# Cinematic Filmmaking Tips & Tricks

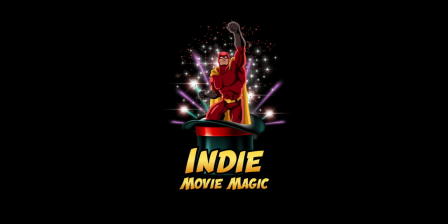(0:00)
In this video, we are going to look at 7 production level tips to make your film more cinematic and appealing to your audience.
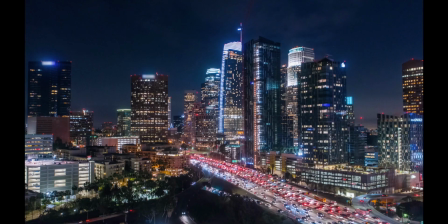(0:06)
These tips are not in order of importance. They are all important to add production value, or PV, to your film.
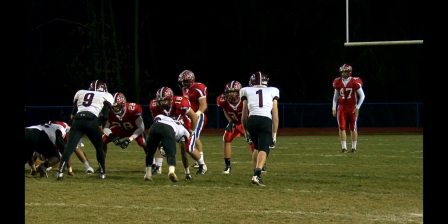(0:12)
This video is not meant to be a how-to for all of these tips. We will follow up with more detailed videos on each of these topics.
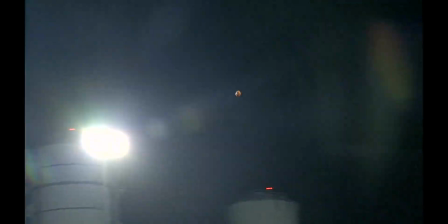(0:19)
We're trying to get you to think of all these disciplines every time you film and not skip any of them.
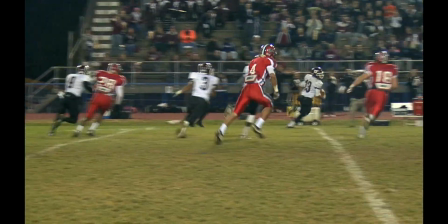(0:24)
These tips are more important than you having the latest 12K camera. Besides, the audience will never see your cool new camera anyway.
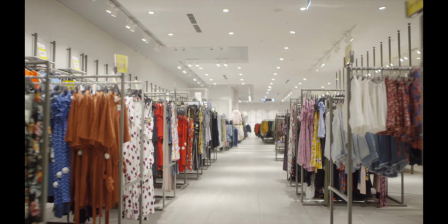(0:30)
These are examples of what to do and what not to do to give your film added cinematic look and higher production value.
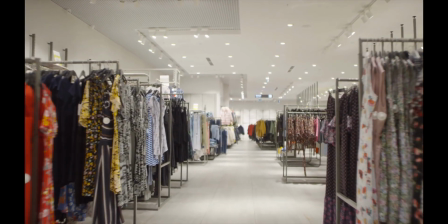(0:37)
These tips are basic and need to be followed religiously. The competition for viewers is intense.
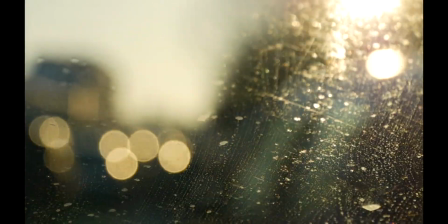(0:44)
You need to hook up your viewer right away, or they'll move on to the next YouTube clip or the next Netflix top 10.
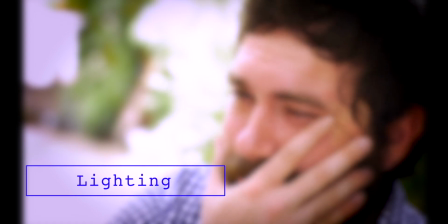(0:51)
When I started out, I thought good lighting was attained when the scene was well lit. That's true, but not how I thought it was meant.
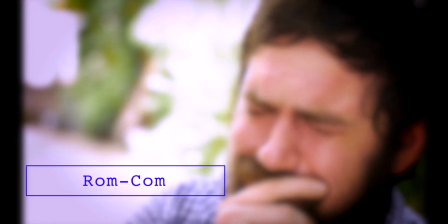(0:58)
There's rom-com lighting where you have everything evenly lit with no shadows,
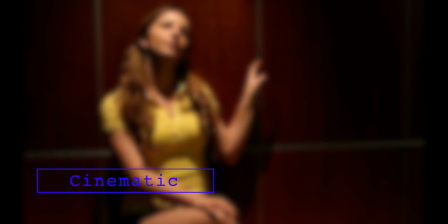(1:02)
and there's cinematic lighting where the scene, actors, props are lit according to the mood of the scene and or the film.
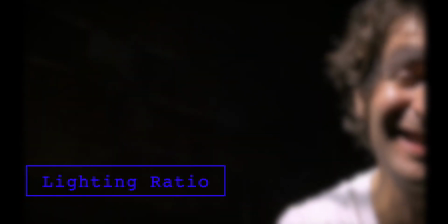(1:08)
This is usually called the lighting ratio, typically the ratio between the key light and the fill light on the talent.
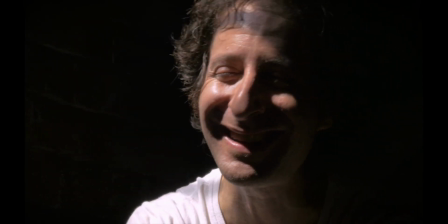(1:15)
There are a whole series of YouTube videos available from Aperture Lighting.
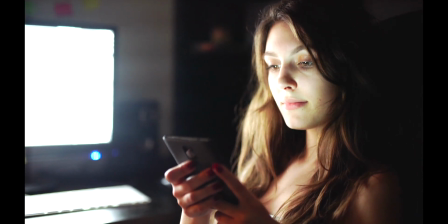(1:19)
We're not sponsored by them, but they'd be a great source to get you going in the right direction if you need help, and they have excellent, moderately priced gear. A well-lit scene is what both your camera sees and what your viewers see.
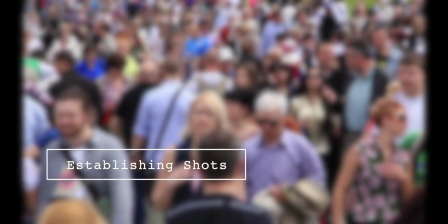(1:31)
Establishing shots let the audience know where the scenes are taking place.
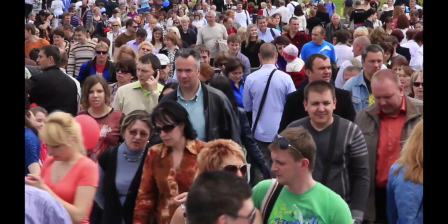(1:35)
You can use a drone for broad brush establishing, where they will help the audience feel comfortable with the setting where the scene is taking place.
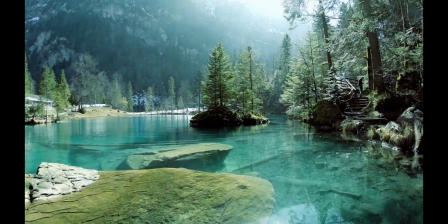(1:42)
You can also use them to walk your viewer into the scene, literally and figuratively, like wading into a pool.
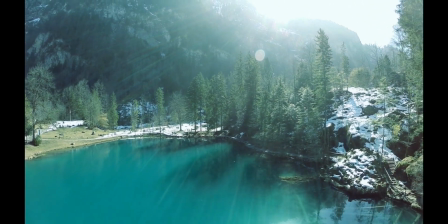(1:49)
Drone shots can work for transitions to establish traveling and change of venue. And don't forget, they can be used by the editor as transitions between scenes.
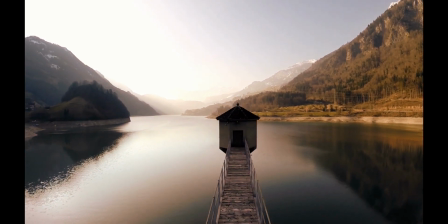(1:57)
Be careful though, don't overuse any specialty gear. There's such a thing as too much of a good thing.
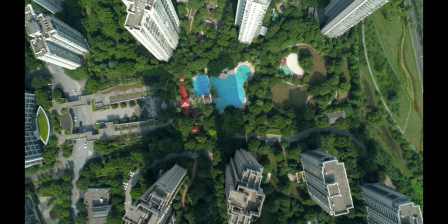(2:03)
The viewer quickly finds out how fascinated you are with your gear if you overuse a technique.
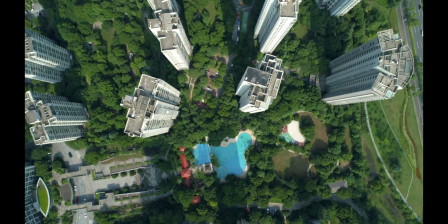(2:08)
Use drones and your other gear when they make sense and advance and motivate the scene and the movie.
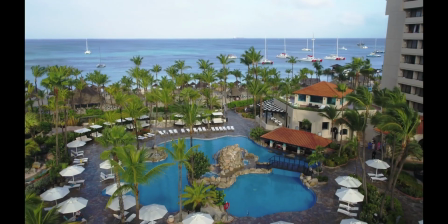(2:14)
Don't use them just because you brought them along. They're like spices in cooking. Use them sparingly.
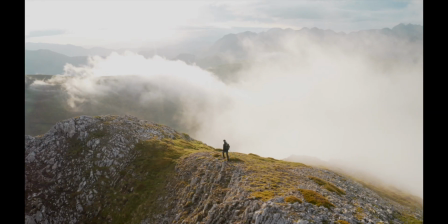(2:19)
When shooting your film, think of how it will edit and view it through the eyes of the viewer.
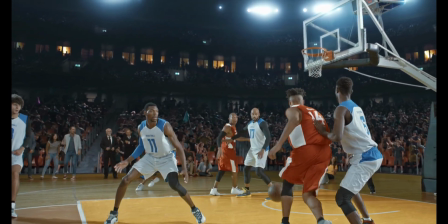(2:23)
Try to have people or objects, trees, cars, buildings, etc. in the foreground to give your shots a cinematic depth.
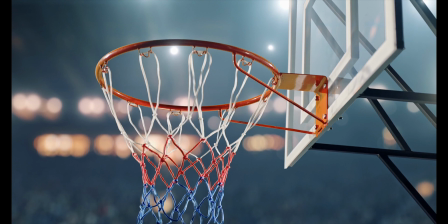(2:32)
Stationary objects in the foreground while your talent is moving will emphasize their movement and be more engaging.
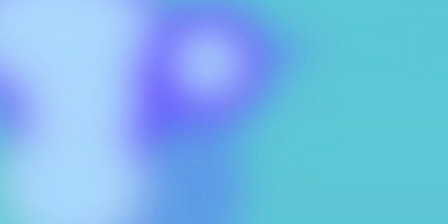(2:38)
A wide lens will give the viewer a ground level establishing shot. Camera setups.
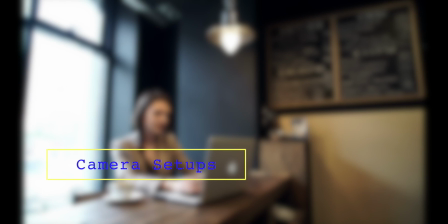(2:43)
Wide and extra wide shots can make good establishing shots.
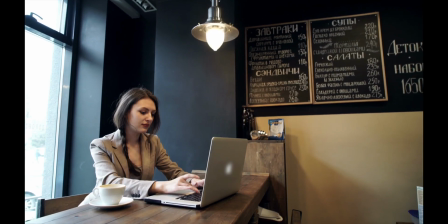(2:47)
If possible, have something in the foreground and have some camera movement from a gimbal or a slider.
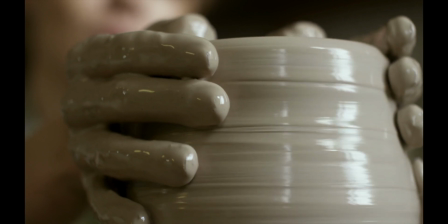(2:53)
Avoid zooms as it's unnatural and distracting in most cases. Go ahead and use handheld when it works.
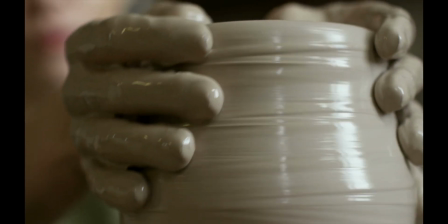(2:59)
Mix up your close-ups to help keep your audience engaged and according to the emotions of the scene.
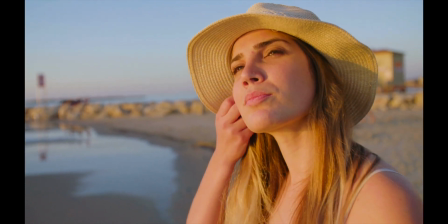(3:04)
Ultra close-ups are popular these days, but be careful using them. They can be distracting for the audience, and again, use them when there is motivation.
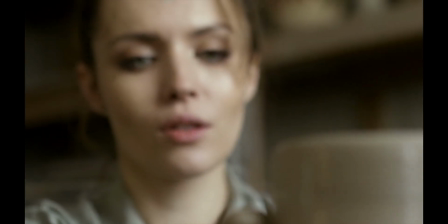(3:12)
Otherwise, that ultra close-up might be distracting for your viewer.
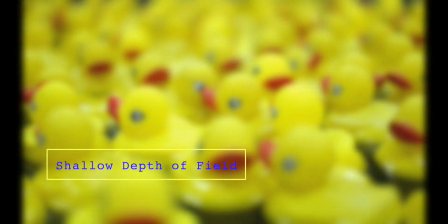(3:16)
Shallow depth of field is a great tool to bring viewers' focus where you want it to emphasize and
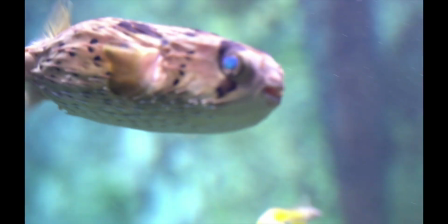(3:21)
engage or re-engage the viewer by pulling focus manually or via your autofocus.
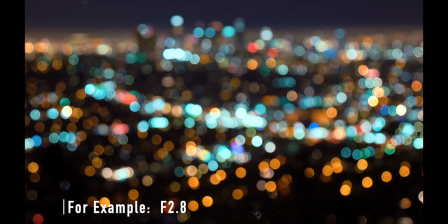(3:27)
Depth of field comes from setting your camera to a lower numerical f-stop. A little bokeh is great too.
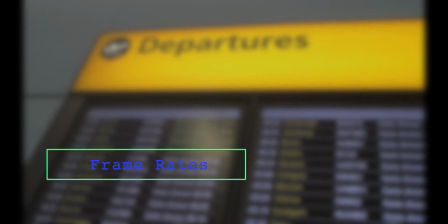(3:33)
Set it and forget it. Most everything Hollywood puts out is at 24 frames per second.
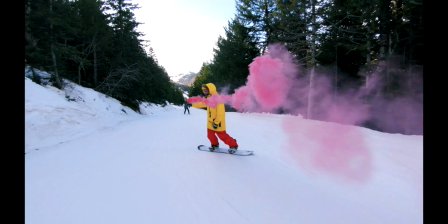(3:38)
Set it and put your attention to other elements of your film. Of course, if you have action scenes or rapid movement, you can shoot at a higher frame rate, and slow-mo is also a great touch.
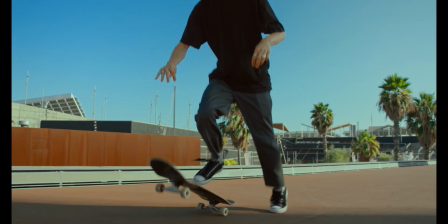(3:46)
Again, if used when it makes sense to advance the mood of the scene. You can use your post-production time to help adjust the speed too.
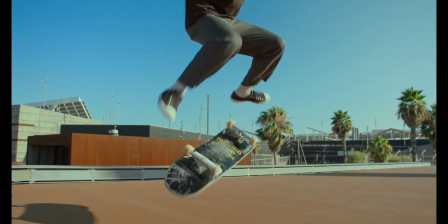(3:52)
In the start of the new decade, we now have choices.
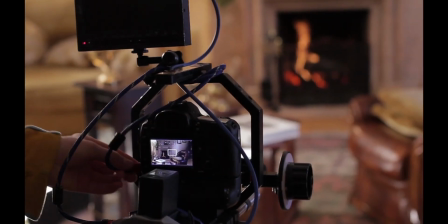(3:55)
2K, 4K, 8K, and now 12K, all on handheld cameras that are relatively affordable to buy or rent.
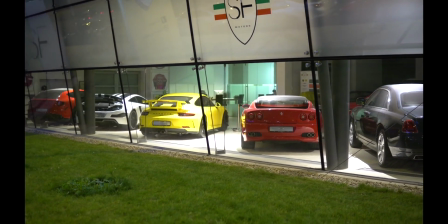(4:02)
Like my older brother always said about hot rods, speed costs. How fast do you want to go?